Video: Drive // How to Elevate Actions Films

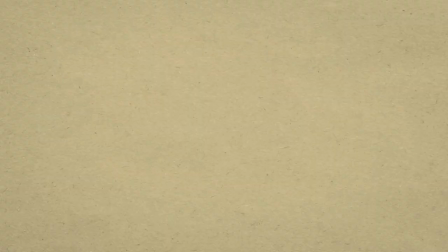[4:11]
that is delicious Finally, some good f***ing cinema
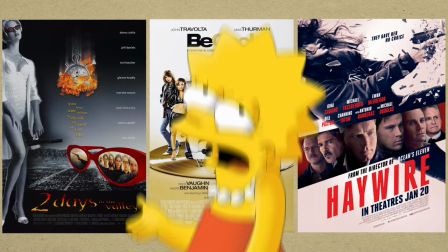[4:15]
But the creative process doesn't stop here, it's well known that just mixing stuff from other places does not guarantee a high quality finished product.
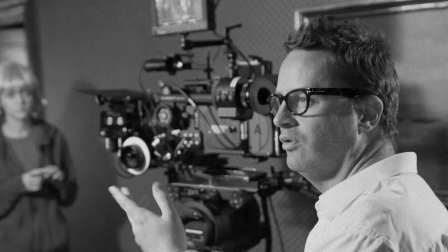[4:27]
This is essentially where the director comes in,
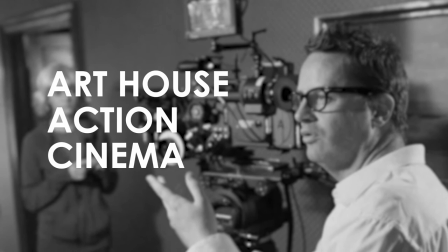[4:29]
as Refn gave the production his own distinguishing mark and made a film that falls into something known as art house cinema, or in this case art house action cinema.
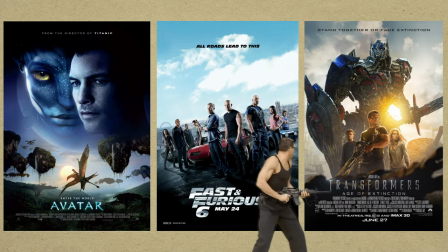[4:38]
Commonly we know action films often include big, intense set pieces or eye-popping computer generated spectacle.
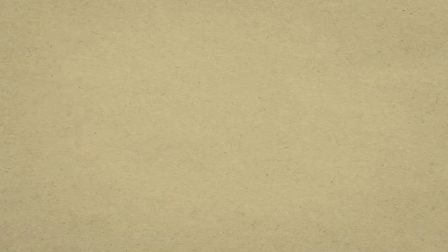[4:45]
The characteristics of the genre kind of contradict with those of what is considered artistic filmmaking, creating a fascinating contrast.
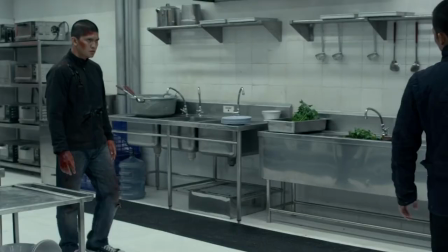[4:52]
Art house is typically defined by being aimed at a niche market, opposite of mainstream Hollywood films.
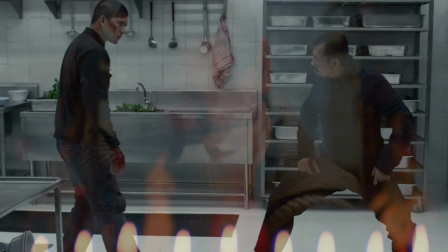[4:58]
Long story short, the subgenre is basically a mix of traditional action tropes mixed with more unconventional storytelling.
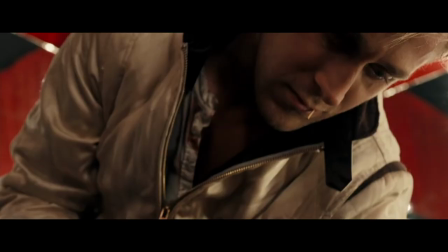[5:05]
So, what makes Drive an art house action film? Drive has some very well-crafted action set pieces,
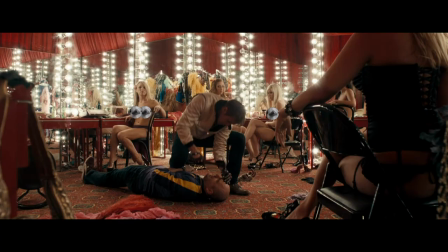[5:11]
but they are stylized in a way that sets them apart from other action movies, prioritizing emotional impact over a spectacle.
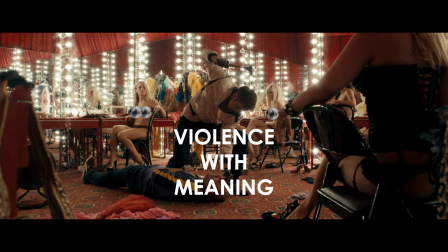[5:18]
This creates violence with meaning.
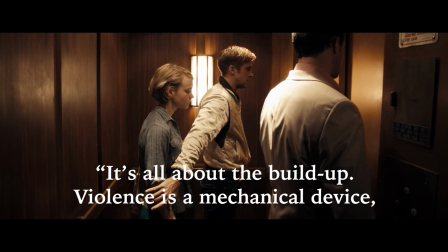[5:25]
On the violence of this film, Ruffin said, it's all about the build-up. Violence is a mechanical device.
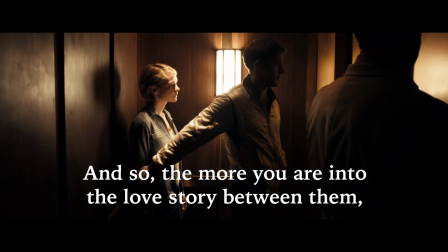[5:31]
It has no function if you're not emotionally engaged in it, and so, the more you are into the love story between them, the more the violence will pay off.
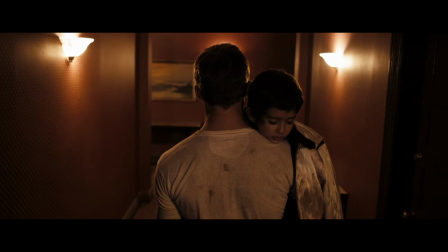[5:39]
Another aspect that sets drive apart from the action genre is the unconventional atmosphere,
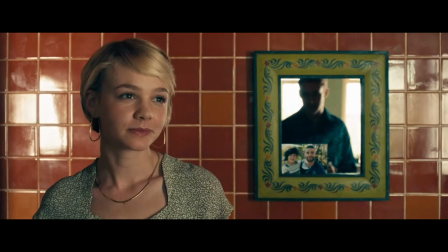[5:44]
created with the help of unusual staging and use of visual symbolism that is noticeable during the whole story.
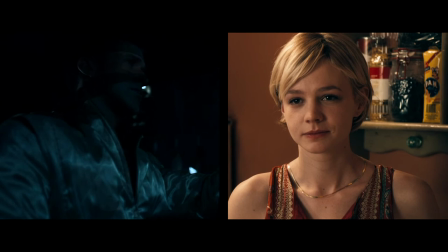[5:51]
You can see frames within a frame, allusions to literary works and an excellent use of color and lightning that distinguishes each character.
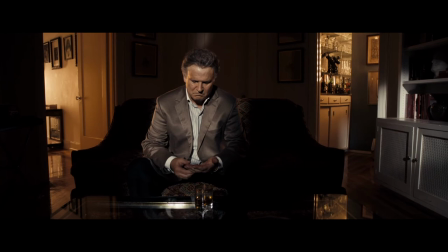[6:01]
Finally, art house movies tend to have a surrealist vibe in the way they present the story.
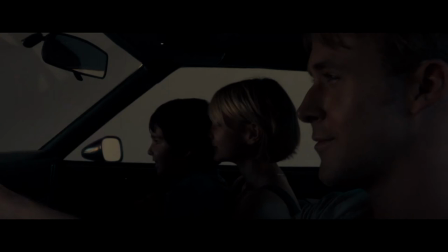[6:06]
Extended use of silence and the moody ambience help build a world that feels almost dreamy or nightmarish.
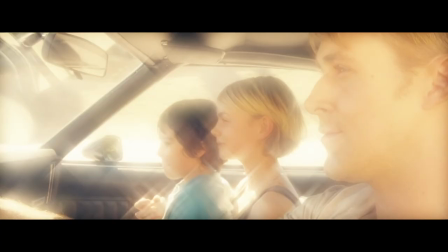[6:12]
We are reminded that this is not our world, but an augmented version of it.
Or as one character in the film will explain Drive
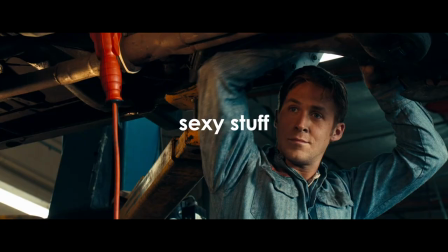[6:20] I used to produce movies in the 80s, kind of like action films, sexy stuff, one critic called them European.
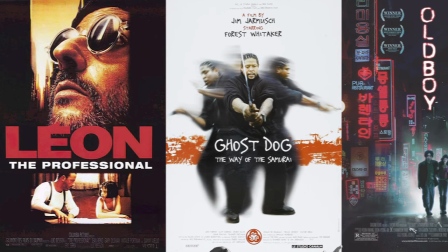[6:33]
Art house cinema has existed as long as cinema itself, and many films in this subgenre have preceded Drive,
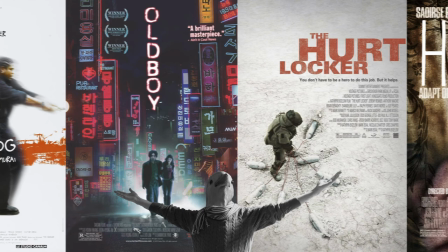[6:39]
but Nicolas Winding Refn's Crime Love Story took audiences by surprise in 2011 because it reminded us we can get the best of both worlds, mixing what the public likes about mainstream cinema with a distinguishing touch that can set it apart from everything else.
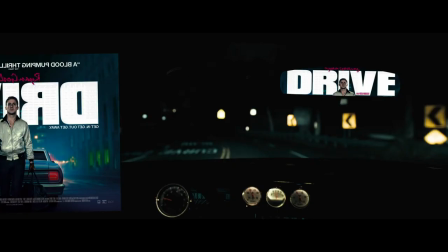[6:54]
In fewer words we got the whole enchilada.
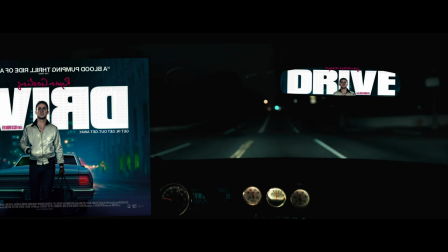[6:59]
I hope that filmmakers keep creating these unique works as art house movies keep driving forward into the new century.
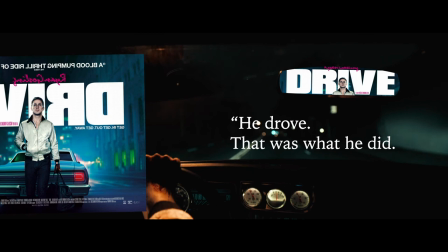[7:06]
Just as James Alley says in his novel we're talking about the main character.
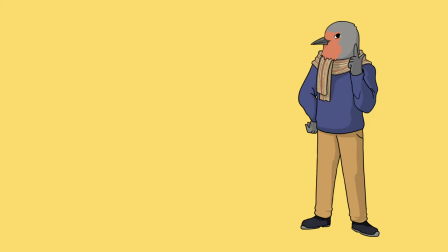[7:10]
He drove, that was what he did, what he'll always do, aim in the Curious Robin until we meet again. If you like the content consider subscribing to the channel.